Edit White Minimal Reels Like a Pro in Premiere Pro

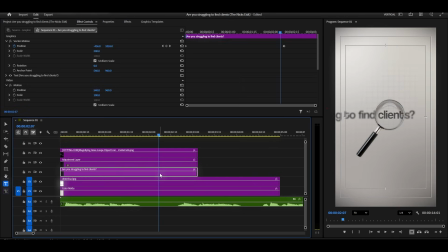(8:21)
Now I'm selecting our text layer, and I'm going to add something really cool. I'm going to Effects and searching for Long Shadow. Now, this is important to note. This long shadow effect is only available in Premiere Pro 2025 and above.
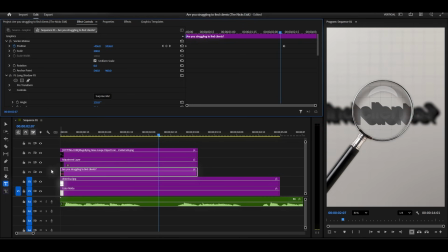(8:38)
If you're using an older version, you might not have this effect. Now I'm going to copy my exact settings for the best visual result. I'm adjusting the shadow angle, the length, and the opacity, setting it up just like this. You can see the settings on screen right now. This creates such a nice depth effect.
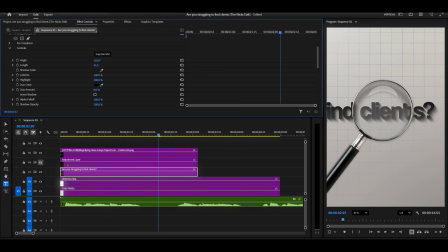(8:59)
The long shadow makes the text pop and gives it that modern, stylish look.
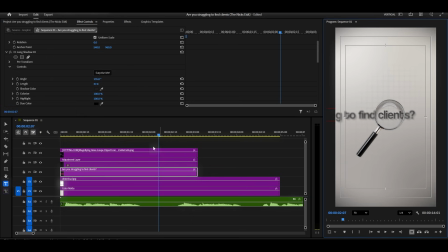Are you struggling to find clients?
Now that our first animation is looking great, I'm selecting all these three layers, the text, the glass, and the effects.
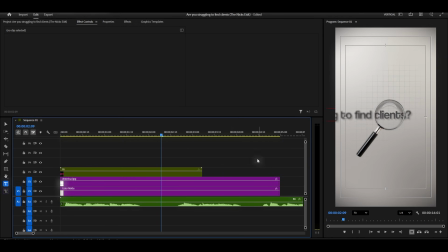(9:32)
And I'm right-clicking and choosing Nest. This combines them into one manageable layer, which makes it much easier to work with and animate as a single unit. Alright, now we're ready to move forward to our second animation. For the second animation, I'm adding this brain image to the timeline.
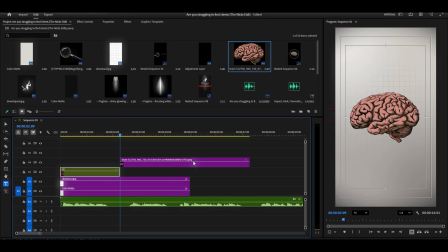(9:50)
I'm dragging it right here. Now I'm going to Effects and searching for Tint. I'm applying the tint effect to the brain image.
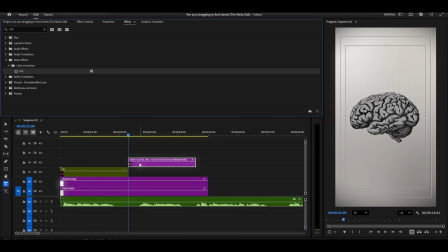(10:05)
Now in the effect controls, I'm changing the tint colors.
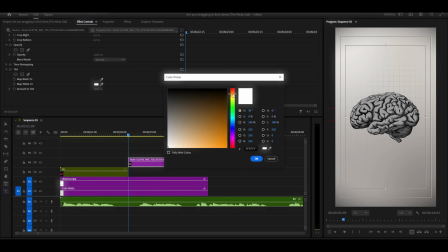(10:09)
I'm clicking on Map Black to and Map White to, selecting colors that create this nice, vibrant look.
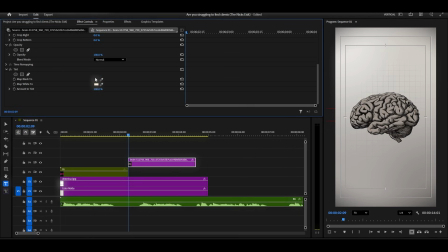(10:17)
Something like what you're seeing on screen right now. Let me just remind you one more time.
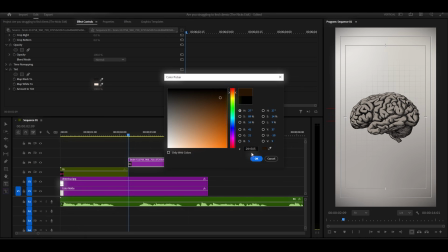(10:21)
If you want to download this complete project file with all the layers already set up, all the assets included, just join the YouTube membership.
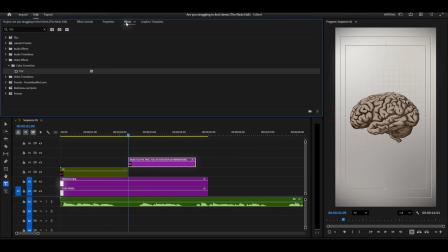(10:29)
The link is in the description, and you'll get instant access to everything. Now I'm adding the long shadow effect to the brain as well. Just like we did with the text, I'm applying it and adjusting the settings to make it look cohesive with our overall design.
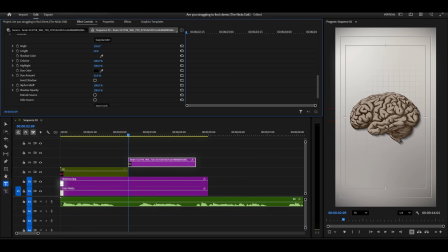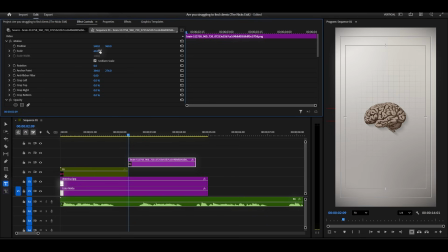(11:06)
I'm adjusting the position of the brain image now, placing it where it looks best in the composition. Now I'm selecting the ellipse tool from the toolbar. I'm drawing a round shape around our brain, creating a perfect circle.
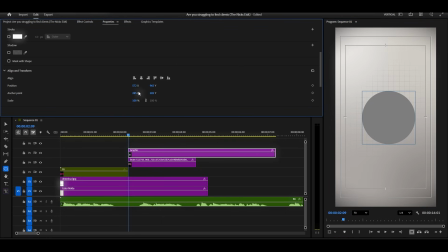I'm placing this shape layer underneath the brain layer in the timeline. Now in this shape, I'm turning off the fill.
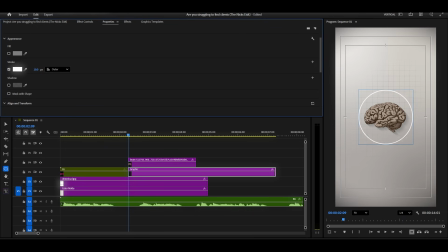(11:35)
I'm going to the shape properties and unchecking fill. Then I'm turning on the stroke and increasing the stroke size. I'm making it nice and thick. Now I'm decreasing the opacity a bit, bringing it down so it's subtle but visible. I want to add a long shadow to this shape as well.
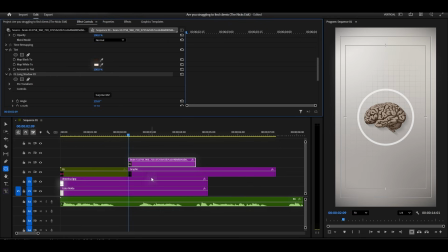(11:54)
So I'm going back to the brain image, copying the long shadow effect, and I'm pasting it onto our rounded shape layer. There we go.
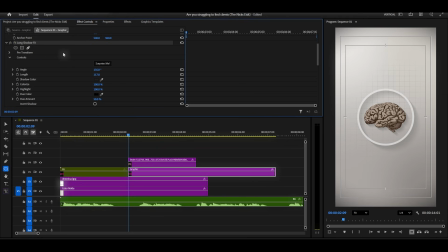(12:10)
Actually, I'm going to paste the long shadow effect once more and tweak the settings so the shadow shows on both sides. This creates a really nice, balanced look.